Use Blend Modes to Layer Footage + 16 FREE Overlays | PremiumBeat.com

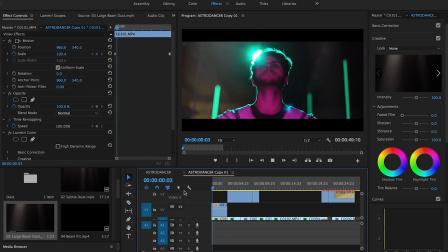So now kind of the particles look a lot bigger. they kind of fit the frame a lot better a lot better and yeah I actually really like the way that looks and let's just make it fit the whole shot so we have it play out now boom the other nice thing about this
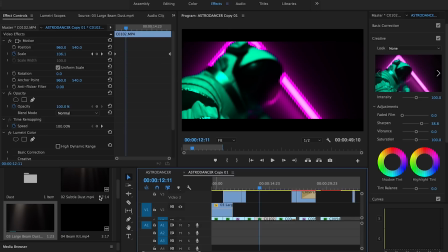package is there's more than just dust particles you can add additional light leaks as well so let's see here we've got this shot here it looks a little
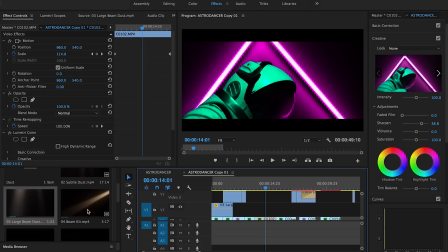boring right now because there isn't really any additional depth happening in the foreground so what happens if we add in just like this kind of
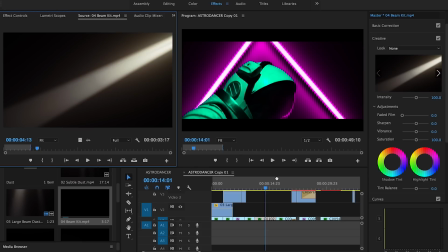random beam of light shooting in almost like as a spotlight so let's grab it in drag it over top of our footage you're going to find your in and outs on
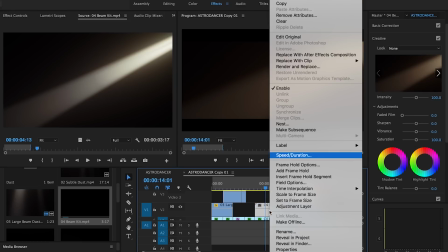your timeline and then drag it in and again we're going to right click press scale to fit frame size go into your
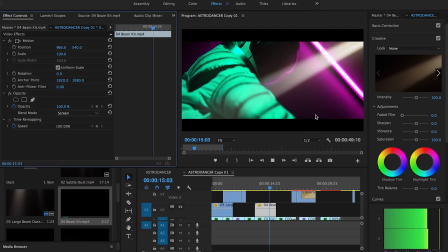effects panel go into blend mode press screen and now we've got like this interesting light flare going over top but it looks a little too
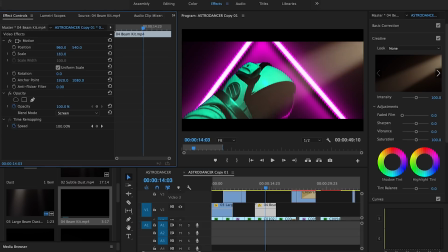powerful so what we're going to do now is actually scale it up a bit so it blends in a little bit better and then we're going to change
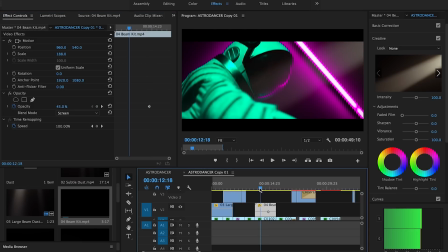the opacity so it's not as strong or overwhelming i'm going to change it to about 43 and now let's play it it just kind of comes in subtly and doesn't look too nuts and again this is where this is why i say play around with them because you're going to find your flow
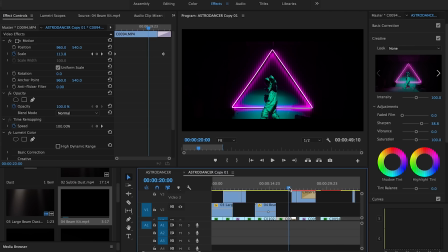and flavor depending on the shots that you have and so i've applied it to a bunch of other different shots here are some befores and here's some after
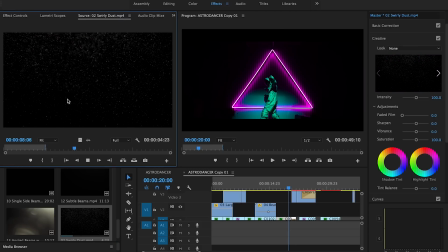one that i actually have had a lot of fun playing around with is the swirly dust particle one especially for this project because it has so much depth to it i'm just going to drag and drop it into my timeline now make it scale to fit frame size scale it to fit frame size go
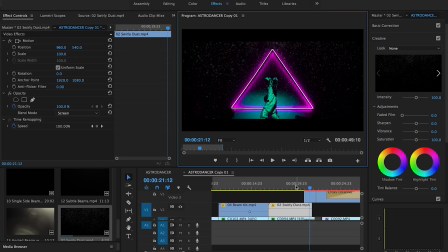to my effects control panel press screen and it just looks like i'm in space here it looks so cool and again if this doesn't tickle your fancy if it looks a little too crazy you can play with the scale to make the particles a little less and
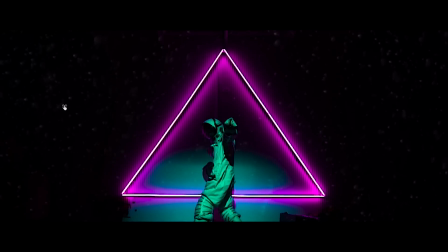play with the opacity to blend it in a a little bit more just to add less of a thick craziness going on there. But again, I highly recommend you guys play around with this. It's really, really fun and it kind of opened up my creativity when going into my timeline because I've now seen some more potential to my shots. I wouldn't use this as a be all end all, but it's really fun to play around with and can add an extra layer of depth to your wedding videos, sports videos, music videos, basically any project that needs an extra layer of atmosphere. This is a really cool preset and overlay to play with.
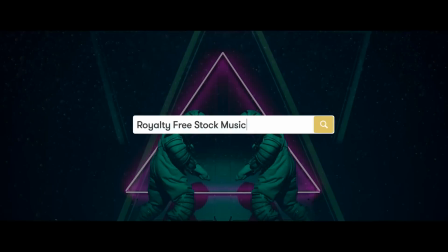Thank you guys so much for watching. If you guys like this tutorial and want to check out more, highly recommend taking a look at the Premium Beat YouTube channel. There's a lot of really great stuff on there. I'm Zach here from Premium Beat, and keep making some great videos. I'll see you guys in another video.